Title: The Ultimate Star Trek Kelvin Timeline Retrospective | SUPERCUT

It seems I open every other Star Trek movie retrospective with a line about this being a controversial entry in the franchise,
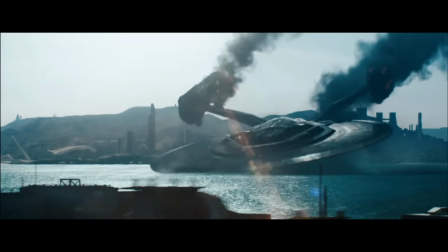2947s
and this is certainly true with Star Trek Into Darkness. Among the hardcore Trekkies, Into Darkness has bounced around people's rankings frequently,
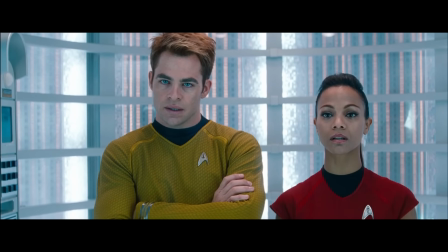2955s
with some calling it the worst of the bunch, some naming it as their favourite, and others placing it somewhere in the middle.
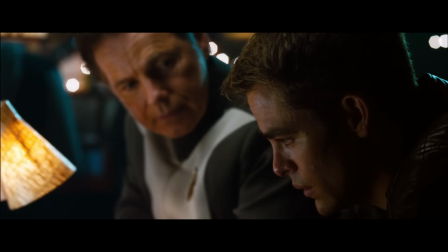2961s
For me, Star Trek Into Darkness is a step down from the previous entry, but it's a film I still very much enjoy watching.
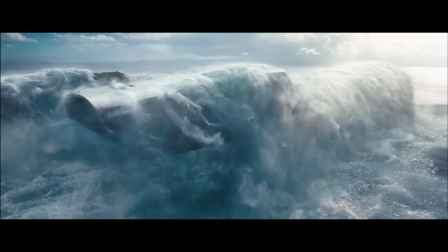2967s
Presentation-wise, everything I liked about the visual style and art direction of the 2009 Star Trek movie is back in Into Darkness.
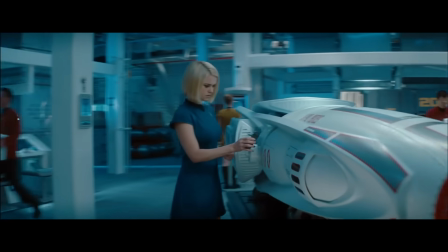2974s
J.J. Abrams' slick but occasionally clumsy direction is back with just as much energy and grit as before, albeit with slightly less lens flare.
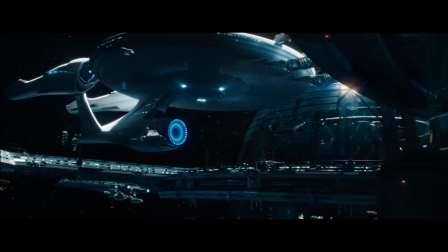2983s
Rather than repeating my previous thoughts on the visual style overall, I'll instead highlight the terrific art direction of this movie.
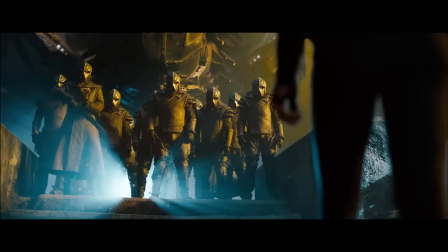2989s
I've said before that Into Darkness, in my opinion, has the best Klingon designs.
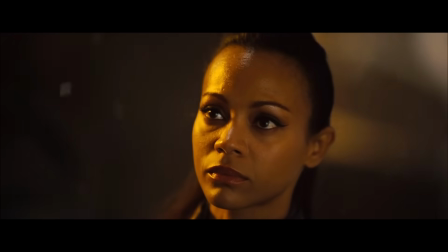2994s
That may be sacrilegious for some fans, but I absolutely love everything about this interpretation of the Klingons.
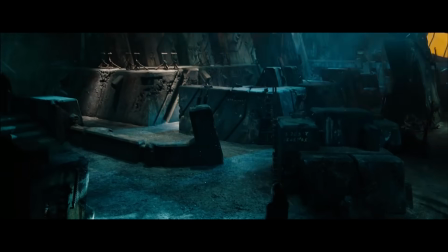3000s
Kronos being a bombed-out, irradiated wasteland is a radically different creative choice, but I think it's well justified.
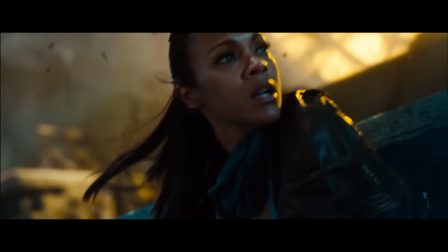3007s
The Aztec ruin-like structures of the planet suit the cultural aesthetic nicely.
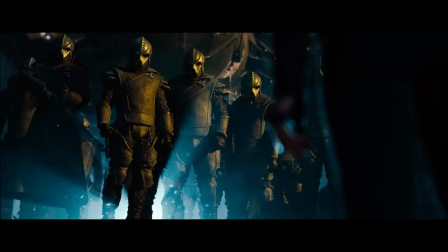3011s
I love the armor and helmets making these Klingons appear almost demonic, like animated skeletons come to life to attack their enemy.
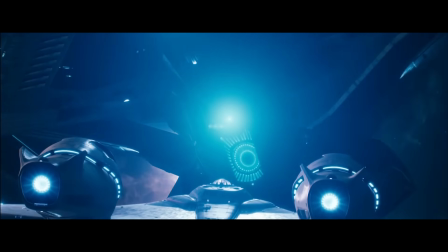3019s
I also love the design philosophy for the USS Vengeance as this dark reflection of the Enterprise.
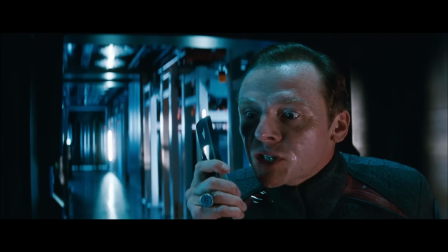3024s
All sharp angles rather than elegant curves. It's all functional and minimalist as opposed to the bright gleaming Enterprise.
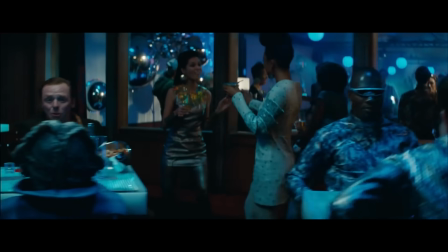3031s
It's really terrific work. Michael Giacchino produces yet another strong Star Trek score for Into Darkness.
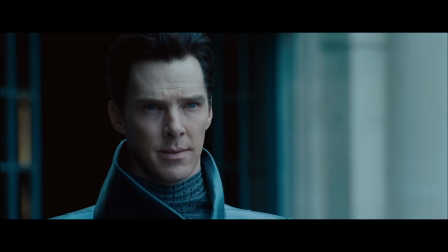3037s
His original theme for John Harrison is hauntingly beautiful and dramatic.
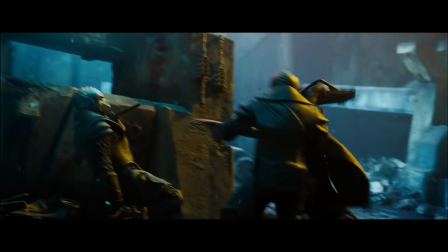3041s
The action cues on Kronos are especially great, propelling the fights and chases nicely, while also adding in texture with the Klingon chants.
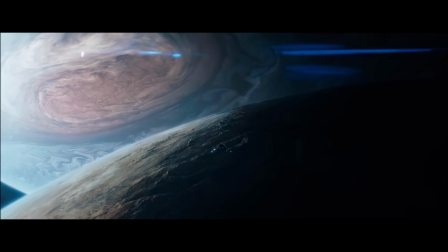3049s
While Into Darkness may be even better looking and sounding than Star Trek 2009, I feel the script is much weaker.
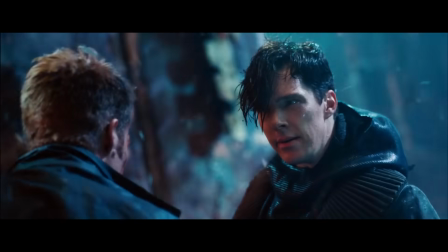3055s
The inclusion of Khan is probably the most controversial aspect of the film for fans,
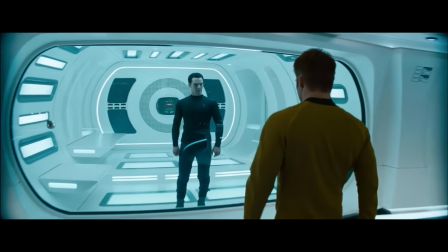3060s
and while it was a truly impossible task to follow the great Ricardo Montalban, I think Benedict Cumberbatch is fantastic in the role.
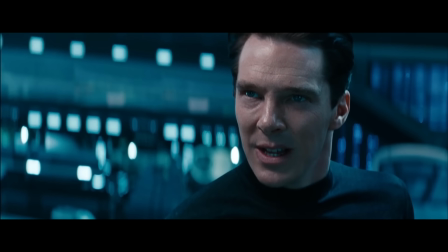3067s
However, his take on the character works largely because it's wisely not even attempting to copy what Montalban did with the character.
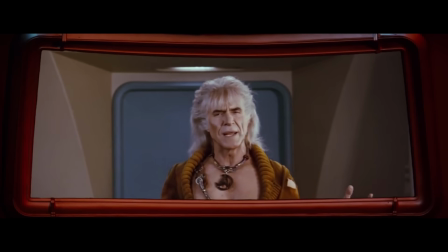3074s
Whereas Montalban's Khan was very theatrical, relishing each and every victory over his opponent,
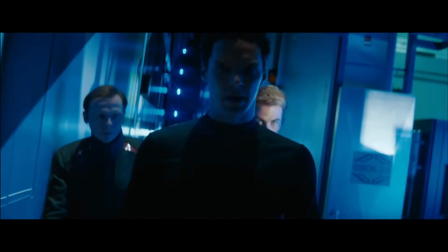3079s
this version of Khan is in a much more desperate place, and Cumberbatch plays him with a lethal efficiency which can be truly scary.
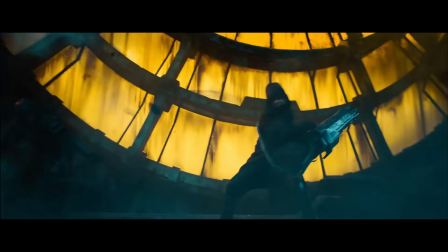3086s
This Khan is always singularly focused on his objective, physically demolishing those who get in his way, and with Cumberbatch rattling off technobabble,
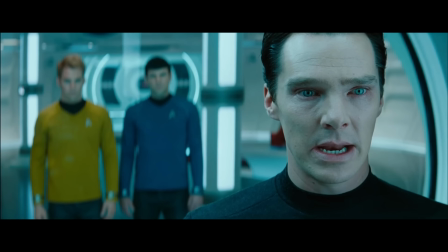3095s
exposition, and direct threats with a gravitas and speed which really convinces the audience of the character's great intellect as well as personal morality.
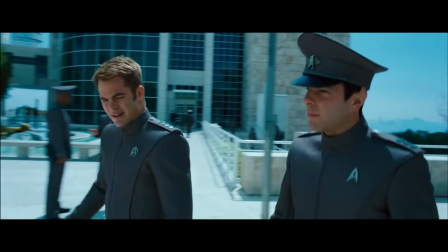3103s
Just like with previous Khan-centric stories, his character and the performance of the actor playing him overshadows the regular cast, who continue to be very strong.
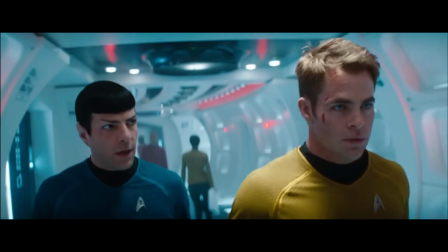3112s
Pine and Quinto's Kirk and Spock are brilliant, with the two characters still developing the relationship we're familiar with, but in new and unexpected ways.
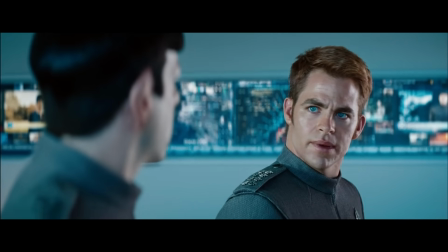3120s
Spock essentially betraying Kirk in the first act comes as a real shock. It shows us these characters are still learning how to be friends.
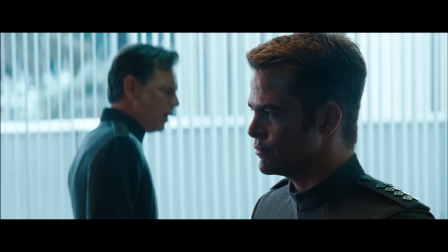3128s
But on the other hand, it's very gratifying to see Kirk's cavalier attitude to command get called out in this movie.
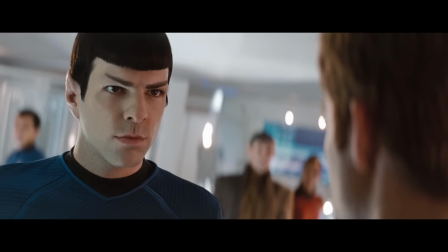3133s
I said before that in the previous movie, Kirk came across as too arrogant in a lot of scenes, and while his arrogance was tempered, it was never punished.
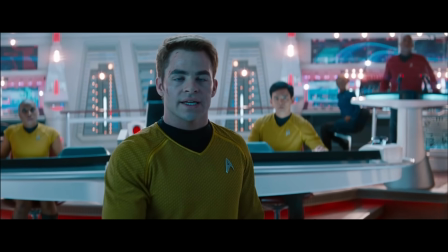3141s
But in Into Darkness, Kirk's assumption that he can think or fight his way out of anything is utterly destroyed,
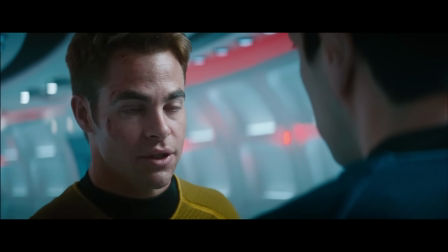3147s
and Pine does a great job portraying that inner turmoil on screen.
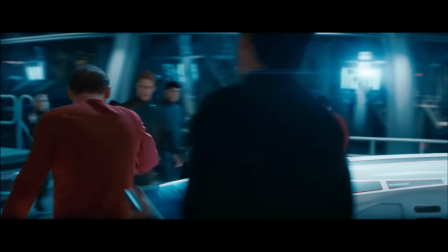3151s
The other regular cast, just as before, don't get as rich character arcs, but they all get their moments to shine.
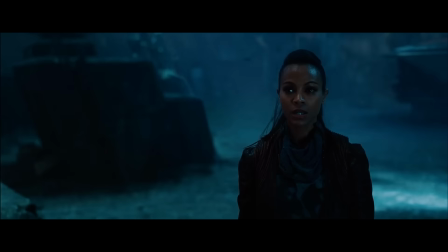3157s
Sulu taking command, Uhura staring down the Klingons, Scotty infiltrating the USS Vengeance, and so on.
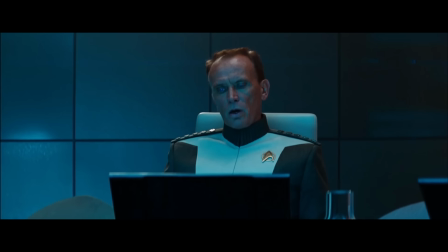3164s
Newcomer Alice Eve also makes an impression as Carol Marcus, and Peter Weller has so much gravitas he can pull satellites out of orbit.
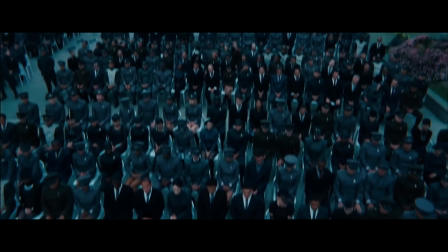3171s
In general, I would say the themes are also well explored from a narrative standpoint. It touches on similar ideas as Deep Space Nine's
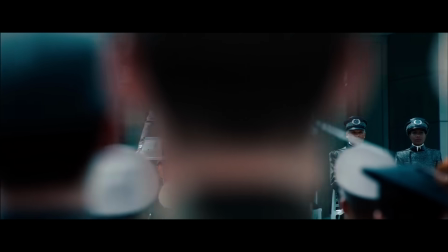3179s
Homefront/Paradise Lost, fear of an outside threat leading to moral compromise.